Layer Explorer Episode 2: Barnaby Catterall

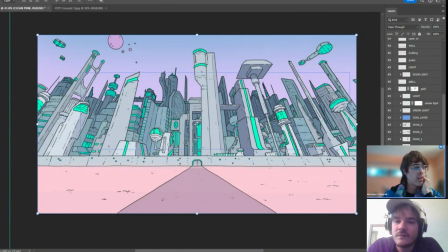Yeah, this is the base, and then the base background. Yeah. Oh, okay. So you actually started darker and then went lighter as you come closer. That's interesting. Okay. Yeah, and I think the one downside was being in background. I did so long ago. I don't remember a lot of these decisions.
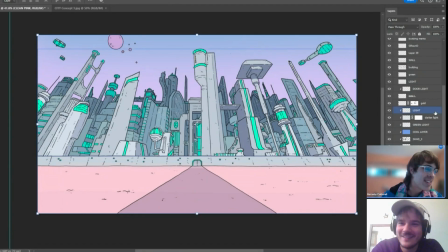Yeah. So it's like, wow, I did that. That's interesting. I had a cool layer too.
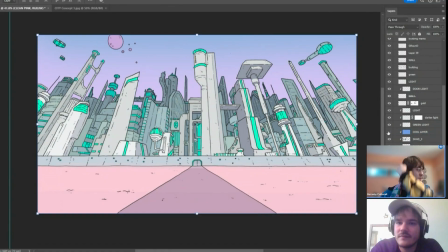I don't know. Yeah, I think I made it realized it looked a bit too warm, so I used that to adjust it.
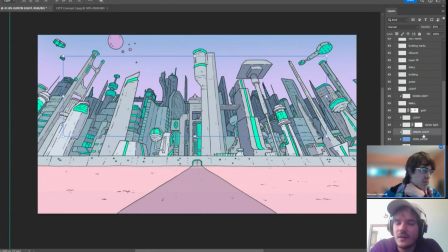On here, which is a light adjustment. Couple highlights. I didn't really use that much adjustments. Yeah, all the highlights, the green. I also have these subtle little grey window dots in.
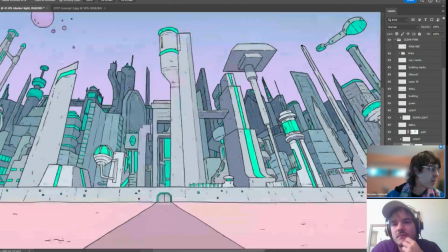I think the client suggested this. You just wanted it to see like there were lights in the windows, which are kind of subtle.
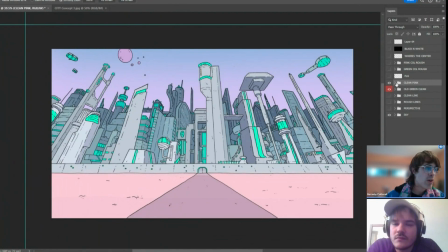Like, yeah. You add something. What else do I have in here? So this is the final image. This color rush from before. Oh, I got this one layer called "Where's the Center?" because I was lazy, and there's a Photoshop function which tells you that. I always forget how to use it, so I just do the kind of method when you're drawing,
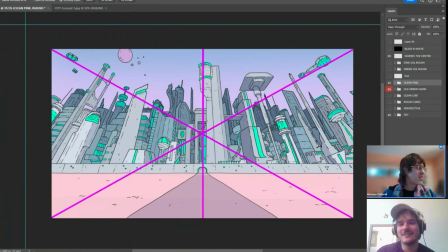when you just draw across. Yeah. Then you do that. So is the layer called that? I can't read the. Yeah. So it literally just says "Where's the Center?"
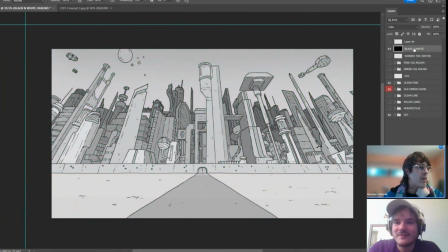And then I've got obviously my black layer with a color. Just check the tones. Yes, yeah. What's this called? Blending option? Is that blending mode? Yeah. Blending mode, which is really useful checking the tones.
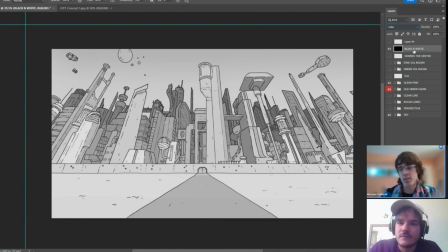And whenever I start a project, I tend to just have one of these just as my highest up layer, so I can just turn it on and off just to see the tones. And I've also got an empty layer called layer 64, which has nothing on it, so I'm going to delete that now. Definitely need a better layer organization with this. Changing the Photoshop live. Yeah, I'm happy with this piece overall.
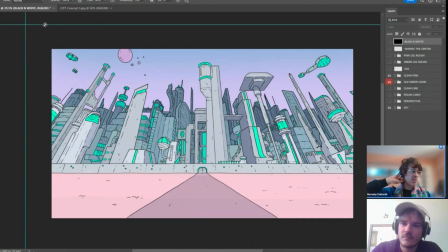One mentioned a few things at the start, but one other thing I don't regret, but didn't think too much about is how these colors will work in the next video, because I think the scene can work quite well when you have the full shebang. You have the sky, the pink and blue sky, and the pink ground.
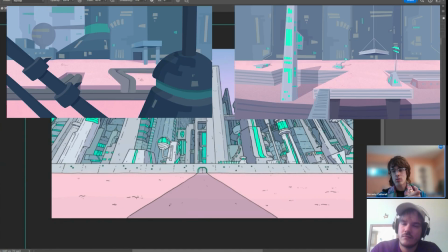But a lot of this video was inside the city, so you couldn't normally see the ground or the sky because they'd be on higher up layers in the city. Like different platforms and floors, right? Exactly, so you can't see both. So it's just a lot of grey and green, which I don't think works as well without these blues and pinks.
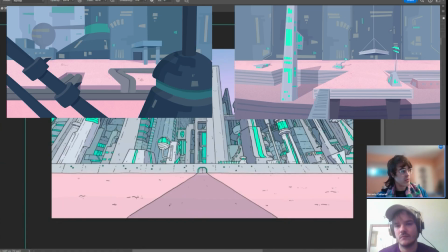So that's something I didn't think as much about the story, the narratively where it'd be set in the city. I think if I were going to do this again, I would plan that out a little bit better. Maybe even do separate sketches from concept art from the next video as I'm doing this.
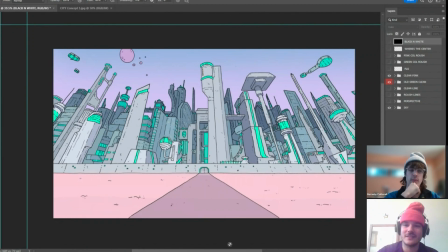Okay, so that's it. Like that's the all the layers of this background. I want to say a really big thank you to you, Barnaby, for the time and for being able to do this,
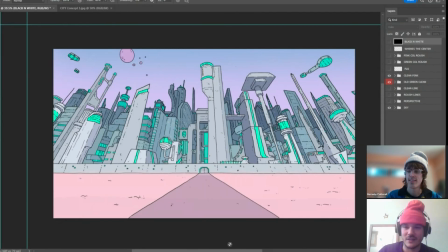and so much patience, because there really were so many technical problems. I'm still trying to figure this out, so I'm really grateful for that. Tell us what you're up to now. Tell us, look at the camera and tell us everything we should know, all of your links. How can we find you? I'm referencing Hot Wings right now because that's how it ends.
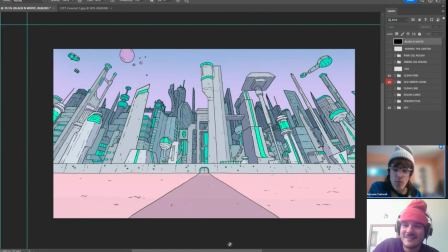Well, thank you very much, Pedro. It was great to be here. I had a great time. Right now, I am at my family's house, visiting for Christmas. Where's your house? Can you tell us a fun fact about Hastings? I can tell you a lot of fun facts about my hometown.
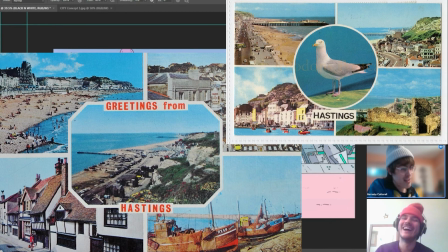It has the world record for the most people dressed as pirates. It hosts world mini golf. Oh shit! Actually, it's the world. Can I swear on here? You can swear. Yeah, you can swear.
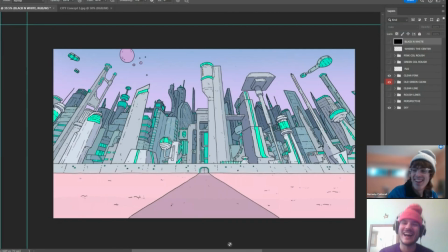Me acting as if we're on TV. Like breaking the broadcaster rights. No, but I'm working on a show at the moment, kids show. Also doing some freelancing bits here and there.
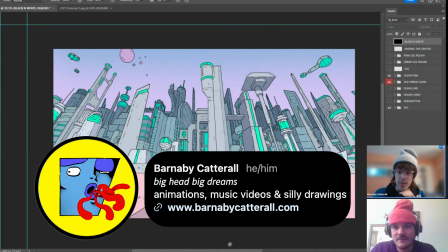Like I've done a lot of music videos, like backgrounds from. Yeah, I'm at Barnaby Catterall on Instagram, and if you just type in my full name, it's not very common, so I will just come up everywhere. So lucky.